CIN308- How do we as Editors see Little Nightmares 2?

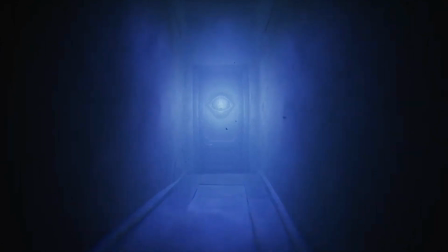9s
How do we as editors see Little Nightmares 2? My name is Sarah.
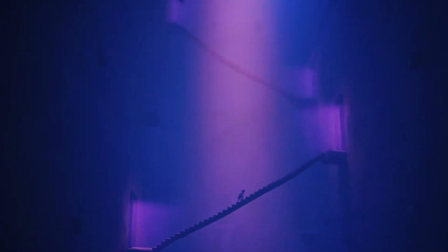13s
And my name is Caitlin, and that is a question that we will explore as we dive into the nitty-gritty of its editing, sound and camera techniques.
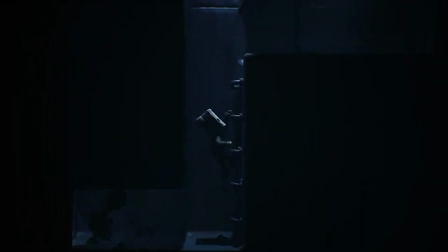20s
Little Nightmares 2 is a puzzle platform video game that explores the adventures of Mono, and later Six, two little characters in a distorted and corrupt universe, on their quest to take down the signal tower and save the world.
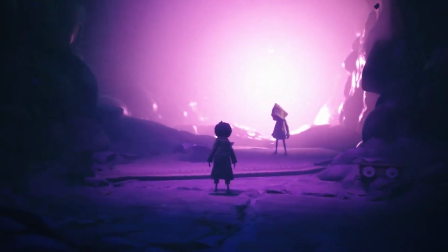34s
After a difficult journey, our two adventurers meet their fate in the signal tower, where our analysis begins with the two final scenes of the game.
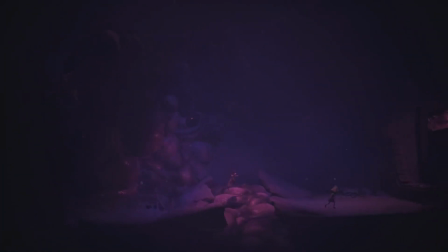43s
We begin the first scene with a chase sequence as Mono and Six try to evade the falling rubble and emerging flesh within the tower walls. We see the handheld camera following the pair as the player becomes immersed in the action.
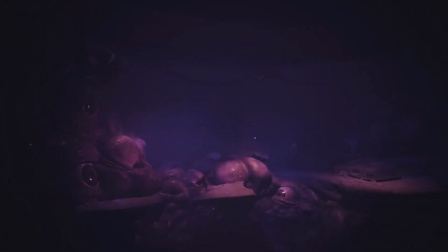55s
Mono, struggling to catch up, almost falling out of frame as the camera continues to follow Six, who disregards Mono's struggles as she makes it to safety. This actually foreshadows her betrayal and her contribution to Mono's fate, a motive which is highlighted throughout the game.
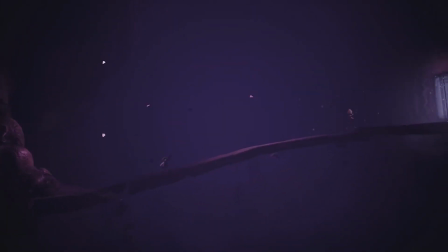70s
As Mono approaches the bridge, the scene plays out in slow motion. This editing technique is introduced to grasp the player's attention, evoking more emotion as we watch the story continue.
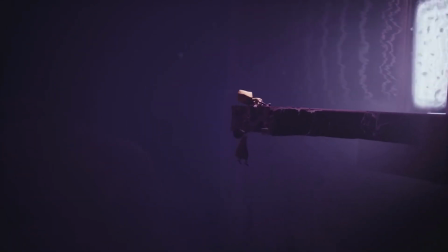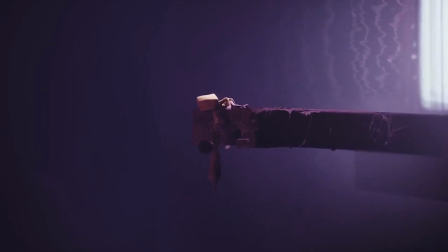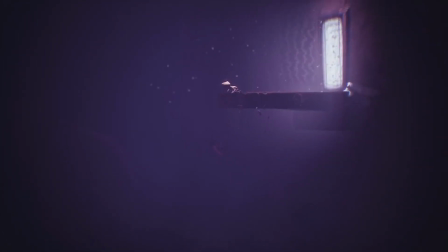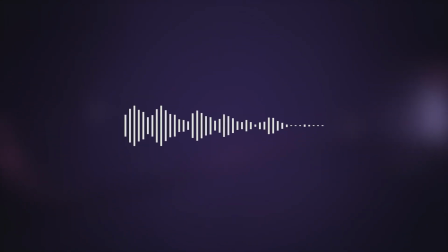111s
What complements this technique especially is the music, a melody set in a high key which leads into a crescendo, again drawing the player into the story.
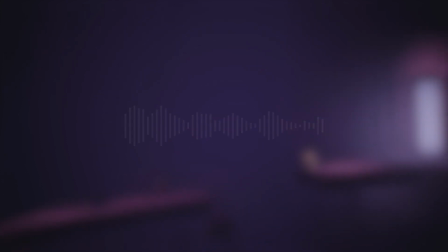120s
As Mono leaps towards Six, the tone of the music begins to get hopeful, indicating relief for our protagonist and the player themselves. But with freedom just in arm's reach for Mono, the music suddenly morphs into a minor key, representing the long-awaited betrayal for this character.
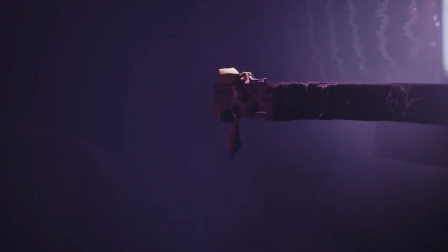137s
We see the camera come closer to our two protagonists for an intimate moment of relief, as we are left on a literal cliffhanger where time seems to stop,
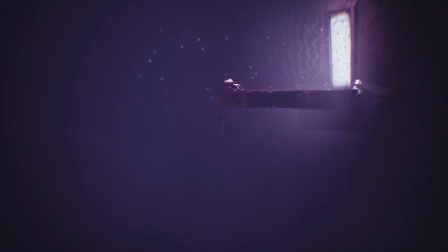146s
before a sharp pullback of the camera revealing one of the game's major plot twists.
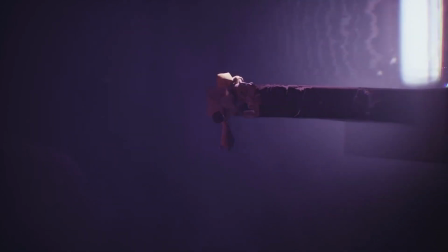151s
The narrative showcased in this scene refers to a dramatic technique called anagnosis, where a character makes an important discovery.
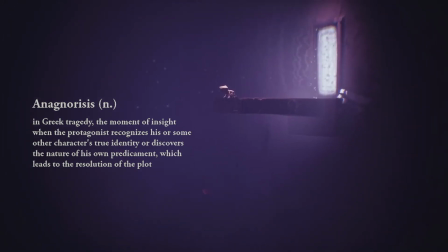158s
In this case, it refers back to the Aristotelian definition of tragedy, where a character's true intentions are revealed.
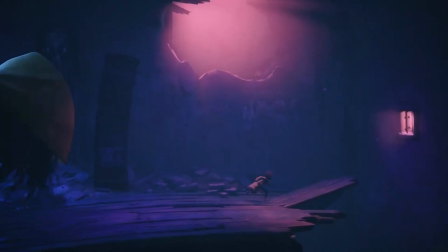164s
As Mono lingers in the air, he realises Six's true colours because of that pause.
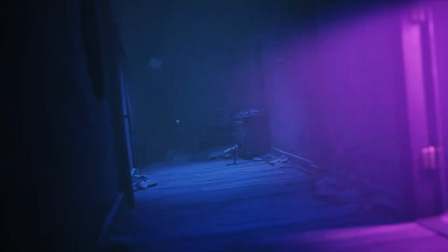169s
This ultimately leaves a lasting impact for the player. The use of the technique and its relevance to the story is emphasised further.
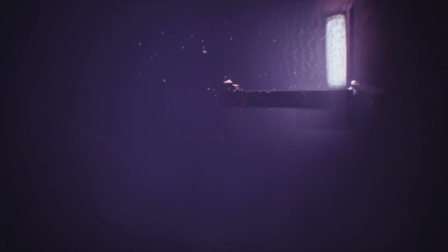175s
After the fateful drop, time seems to slow down to reveal the significance of the twist, allowing the player to process the gravity of the situation.
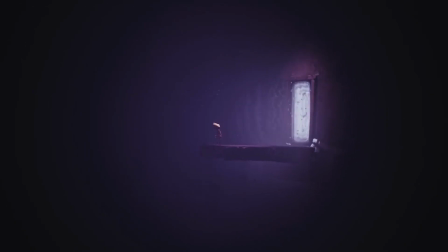184s
However, after Mono is out of frame, time returns to normal, as Six leaves Mono to fall to his demise, conveying the perspective of Six as she slowly walks through the portal.
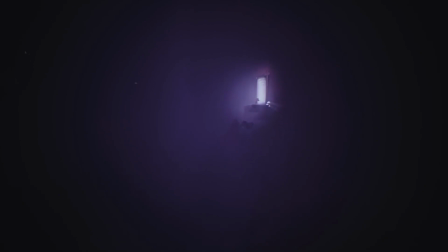195s
This motion change again reflects the scene's main motives, but also enhances the importance of the scene overall, since without this change, the scene would leave very little dramatic effect for the player.
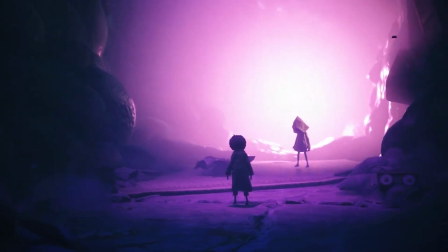206s
The change of pace is something to consider with this scene,
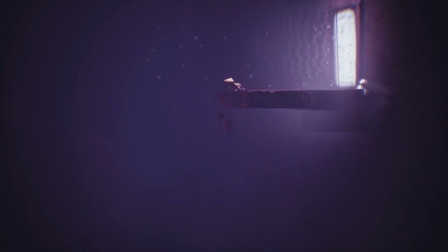210s
as we go from a chasing sequence to a cliffhanger to a slow but painful demise for Mono, leading from action to a dramatic end for the scene,
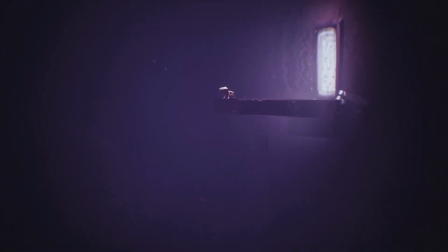218s
suggesting deeper roots of the tragedy that surrounds Mono's character.
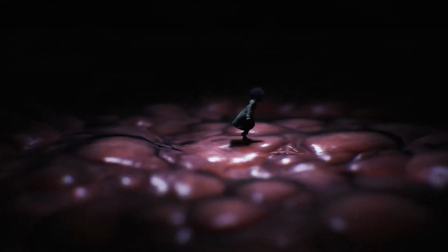222s
However, moving forward to the next scene, pacing focuses on exploration and self-discovery,
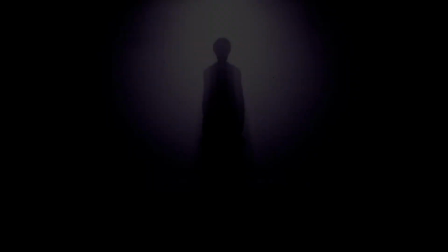227s
directing the player to the final, and most major, turning point of the game. The final scene of the game opens with an 18-second fade-out/fade-in from a black transition,
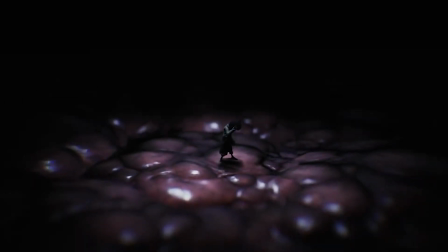238s
reflecting the passage of time, and again giving the player time to process the events of the prior scene.